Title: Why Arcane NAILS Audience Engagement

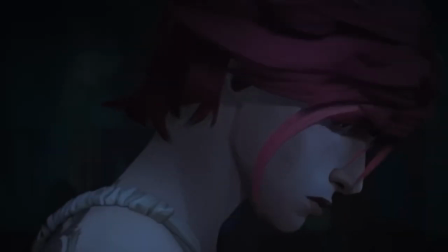[0:06]
2021's Arkane was a huge success. It broke the video game adaptation curse by being one of the first video game adaptations to not upset its fanbase. It became Netflix's most watched show of November 2021 and it got a lot of people into the agonizing pool of toxicity that is League of Legends.
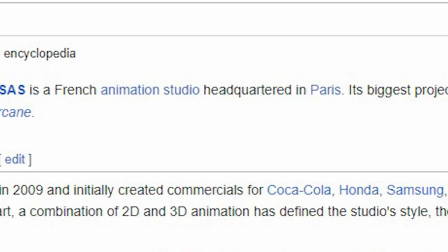[0:27]
But why? Why did this random show, made by the French of all people, do what Hollywood couldn't with its game adaptations?
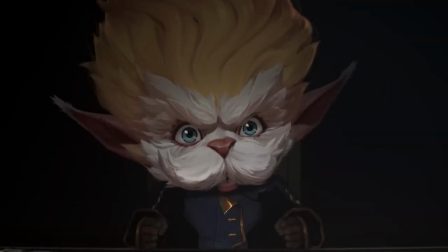[0:35]
I think that is because of how Arcane engages its audience. If you have watched the show, you're probably typing a comment like, actually,
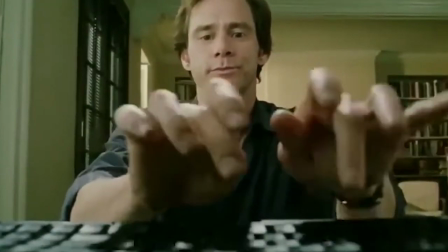[0:43]
Arcane was amazing because of its deliberately unfinished arcs, incredible animation, and simple yet complex thematic resolution.
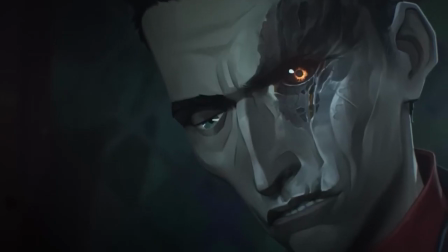[0:51]
And yes, you are right, Arcane does have all of that. But I think the thing that really makes Arkane special is how engaging it is.
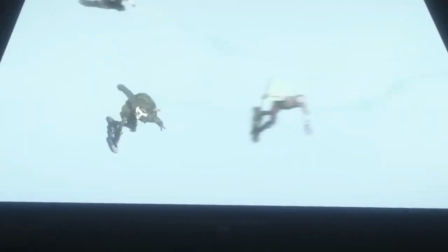[0:59]
You never feel bored when you watch the show. You are always interested in what's going on because Arkane is incredibly good at making you care.
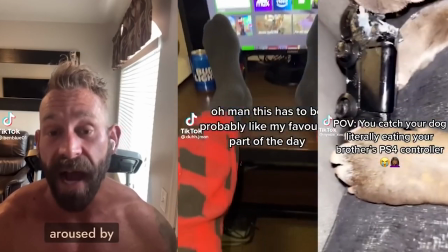[1:07]
Keeping the attention of your audience is very hard because we live in a time where a lot of people can't handle a video that is longer than 10 seconds because of TikTok.
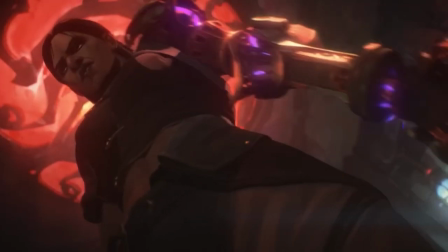[1:15]
So let's look at how Arkane still makes you care. Let's look at how Arkane nails audience engagement.
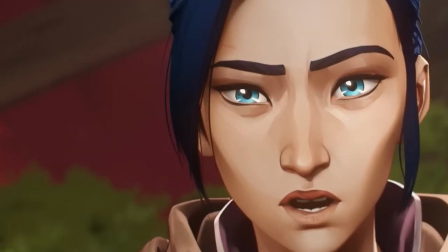[1:23]
The most boring part of any story is the setup. It just is. But setup is very necessary to make a story work.
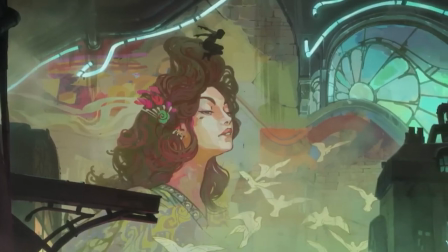[1:31]
Setup can be really boring, because you're essentially just giving your viewer information.
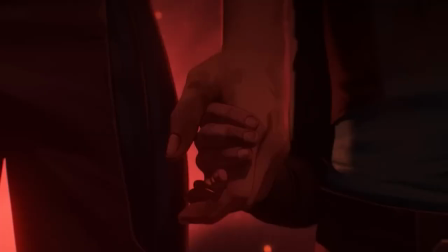[1:35]
But that information is necessary a lot of the time.
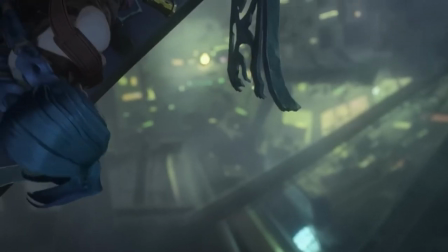[1:38]
Story elements like a magic system, backstories, the world and MacGuffins need to be explained to the audience in order for you to be able to use them in your story.
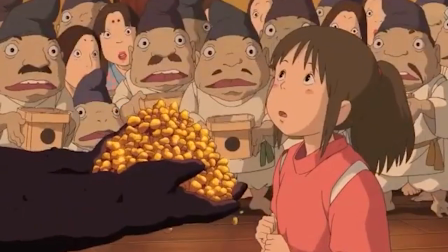[1:47]
There are exceptions to this, like soft world building. But even stories with a lot of soft world building still need setup to work.
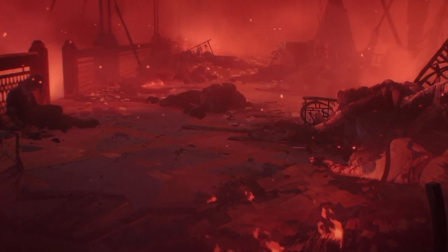[1:54]
Arkane's entire first act is pretty much just setup. The point of Act 1 is to show us the world, the magic system and the backstories of some of the characters.
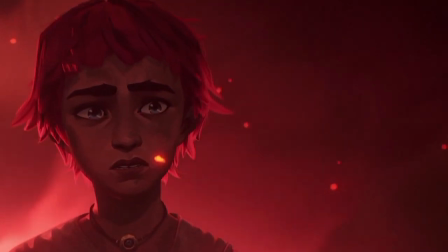[2:03]
We need Act 1 to be able to understand the rest of the show and it gives us a lot of information.
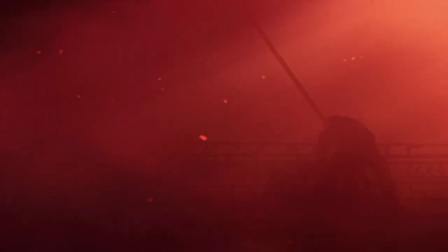[2:07]
But it doesn't feel like Act 1 is just 3 episodes of exposition, because it's not.
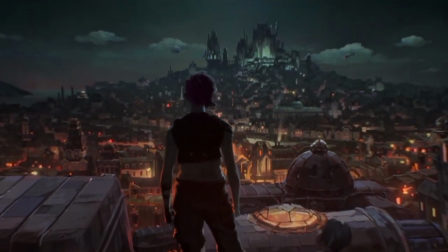[2:12]
Act 1 is there to give the audience what they need to enjoy the rest of the show, yes. But it never feels boring because Act 1 also pays off some of its own setup.
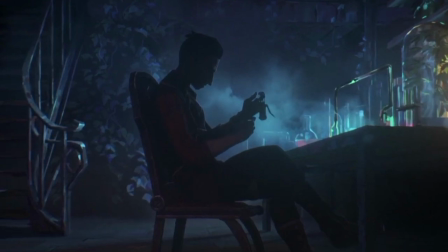[2:21]
Shimmer is a great example of this. Almost every Silco scene in Act 1 is there to show us what Shimmer is so that the show can use that in episodes 5, 7 and 8.
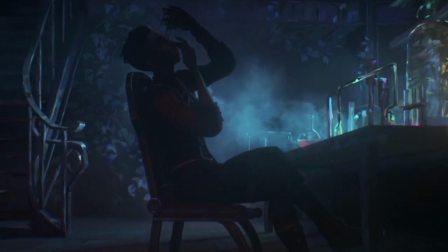[2:31]
But it doesn't feel like the show is just using Silco to set Shimmer up, because Shimmer is also used in Act 1 as a payoff.
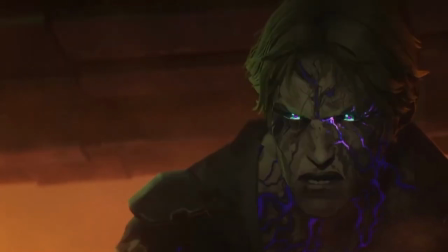[2:38]
This makes it so that there isn't any episode that feels boring, because every episode has payoffs on top of its own setup. setup.
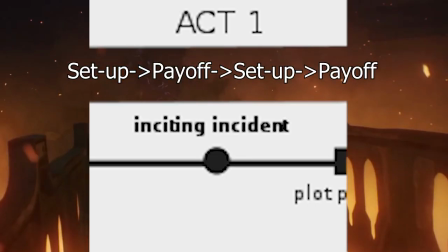[2:45]
So instead of setting everything up first, the show puts some payoff between the setup to make the setup less boring.
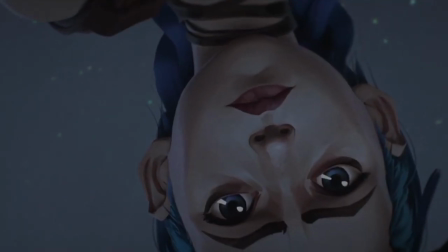[2:53]
The second thing the show does to make scenes less boring is making them feel earned.
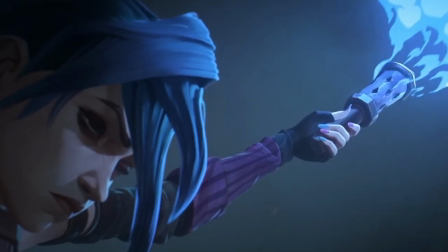[2:59]
The best example of this is the scene where the sisters reunite. This scene doesn't feel like a boring conversation, even when it actually just is.
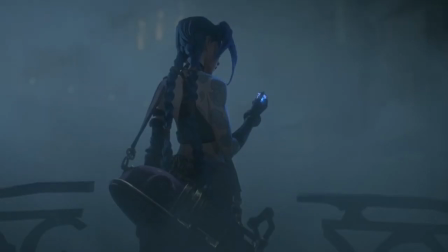[3:07]
No, it feels like a reward. Fi has been working towards her goal of reuniting with Powder for 3 episodes now, and we were there with her.
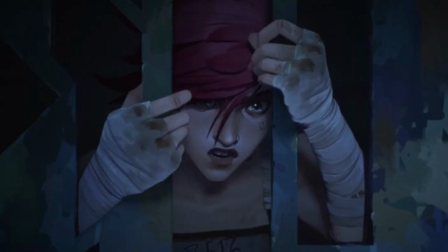[3:14]
This scene worked so well because Vi had to trust an enforcer, get stabbed, get betrayed by her old friend,
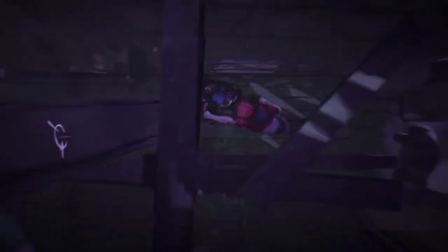[3:21]
drink Shimmer and destroy a part of her home to get here. This scene is a reward for everything Vi did in Act 2.
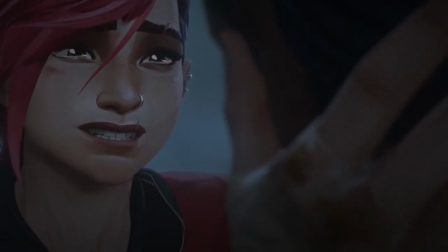[3:27]
And we were there with her the entire time so we care a lot about this scene. Another great example of this is in A New Hope.
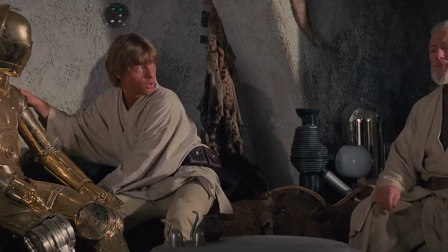[3:34]
The only thing Obi-Wan does on Tatooine after Luke meets him is explaining the world and magic system to Luke and the audience.
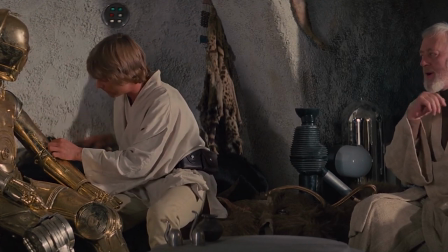[3:41]
But I, as an audience member, care a lot about this information because Luke had to work for it.
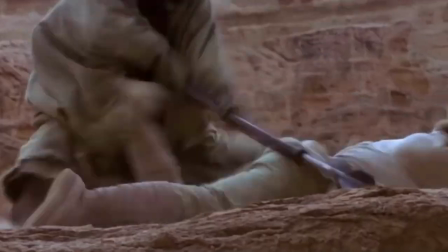[3:46]
Luke left his family because he was concerned about a droid he barely knew. He almost got eaten by sand people and was forced to watch his home burn to a crisp.
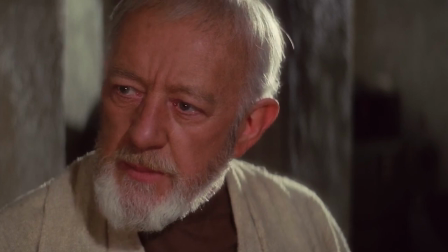[3:56]
Luke didn't just get all of the information about the Jedi and the Force when he met Obi-Wan.
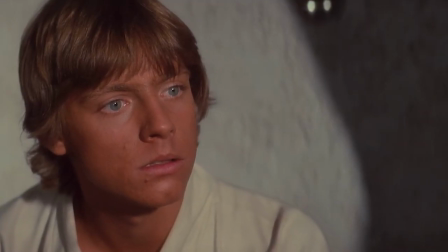[4:00]
No, he had to do a lot of hard things to get it and the audience was there with him when he did those things.
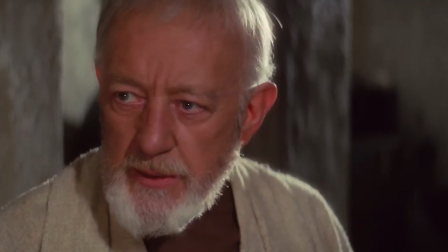[4:05]
So we care a lot about this information because the movie treats it as a reward for Luke's hard work.
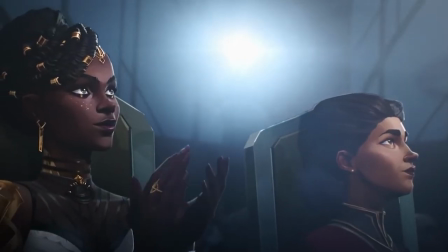[4:12]
The thing the audience cares about most in a story are the characters.